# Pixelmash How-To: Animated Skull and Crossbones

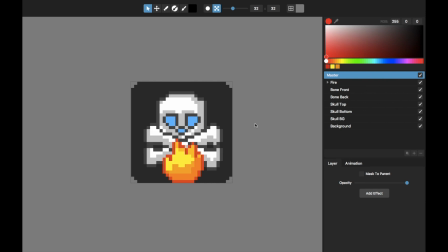0:04 Hello, this is Tom from Nevercenter. In this video I'm going to show you in Pixelmash how I created this animated
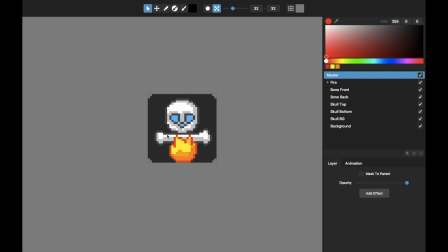0:15 pixel art thing with this sort of Halloween themed skull and crossbones animation with this little flame. And rather than creating this from scratch in this video I'm just going to go through each of the layers and talk about what I did to make this animation
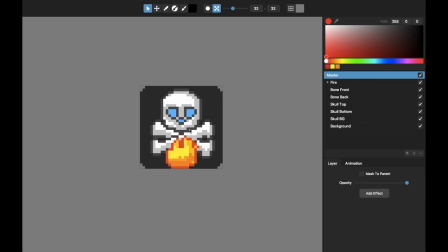0:32 and just show you some of the options and the ways that Pixel Mesh makes something like this really easy to make. So I'm just going to hit the space bar button to stop it from animating for a minute here. Let's just start from the top of these layers and here's my layer editor here.
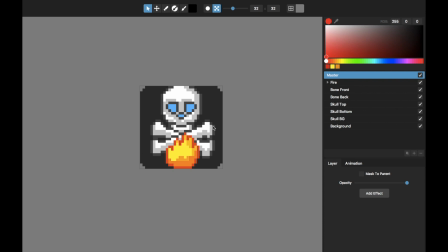0:50 And I'll just show you how each of these things are constructed and animated to make it work like this. And anytime I start and stop the animation, I'm just hitting the space bar. and I can hit left and right to go through the frames one by one so let's start with this fire and when I click on any of
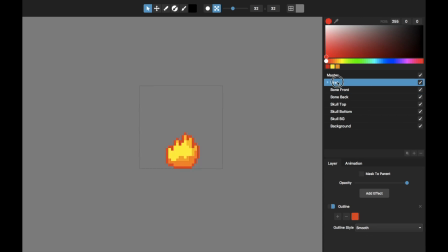1:09 these layers if I click and hold it will just isolate that layer and show only that layer so it makes it easier to see what's going
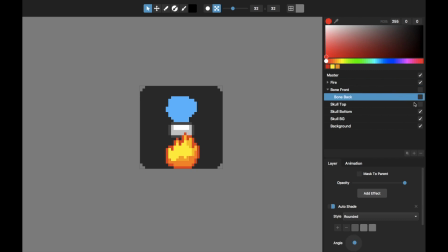1:16 on I'm gonna actually turn off each of these layers here except for the one that I'm talking about so I'll leave the background on let's start with the fire and I'll just start it playing again so you can see it's sort of got these little flames going.
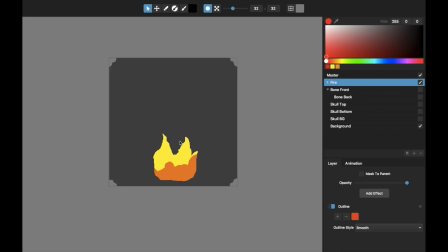1:34 If I turn off the pixelization you can see what this looks like in the high res mode and I'll step through these flames and you can see what's happening here. What I've got here in the fire is I've actually got a few layers. I've got a main layer and then a tip and a lower and if I turn off this tip part in this lower part you
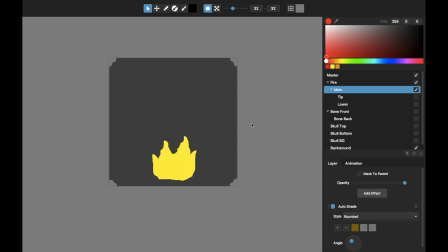1:53 can just see here's the main fire layer and as I animate it you can see as I'm stepping through the frames you can see it's just moving around so for each of these animation frames I'm just sort of jiggling it and when it's pixelized
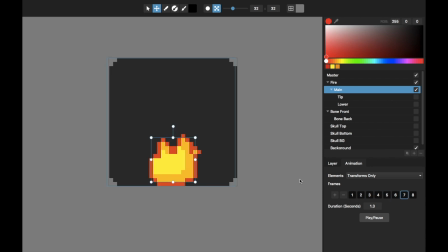2:08 that gives it a little bit of a dancey nest like that also you can see on the layer effects here I've got auto shade on and so again if I go back into pixelized mode and by the
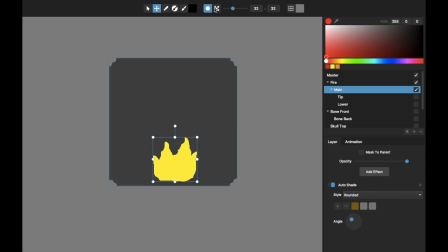2:25 way when I switch back into pixelized mode you can do that either with this button up here or the forward slash button. So one of the things I've got on here is auto-shade. And you can see when I toggle that on and off, that's just basically shading it automatically
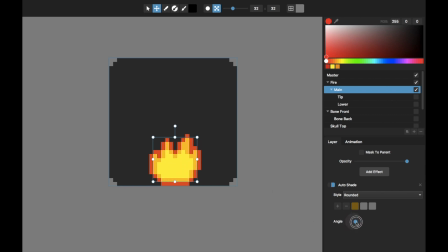2:42 using this angle control down here to determine the light source. And fire is not actually shaded, but this makes a nice way to sort of give it some automatic color variation. You can see this also has an outline around it.
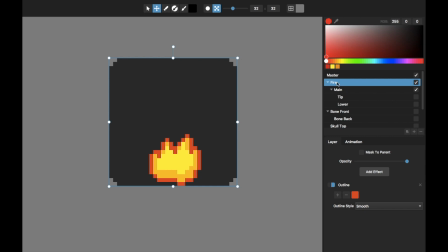2:57 Where that outline is coming from is this main fire layer, which is just called fire rather than main, that this is embedded in. That's where this outline part is. And so that outline effect on that outer layer combined with this auto-shade on this
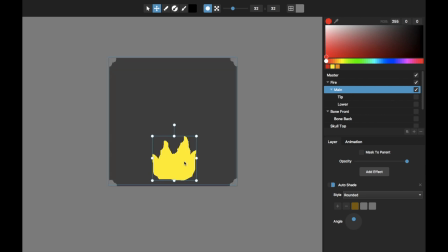3:14 inner layer and then just jiggling it around for each animation frames, that gives it that sort of dancing and that nice outline. now what this tip part is right here I'm going to turn that back on and let me go back into
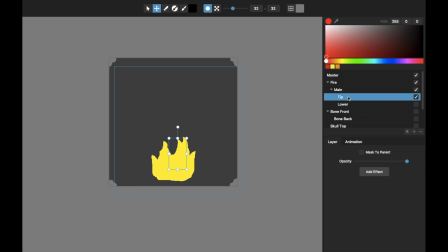3:31 high res mode I just made this if I click on here I just made this sort of single
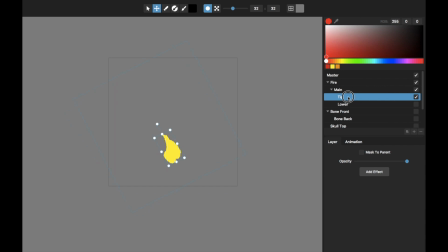3:36 flame bit and as I step through the frames it's just I'm just moving that
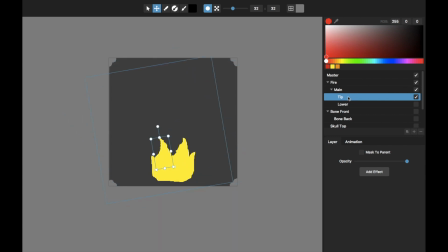3:42 around to give it a little bit more a little bit more shape differentiation from frame to frame of this fire. And so when I again go back and have all the layer effects applied, you can see it's giving kind of a bigger
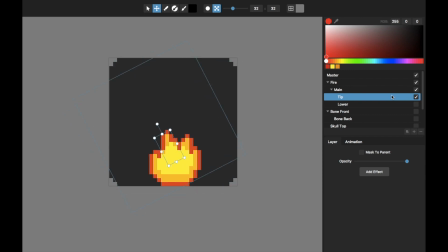4:01 variation than I get just by moving that main flame around.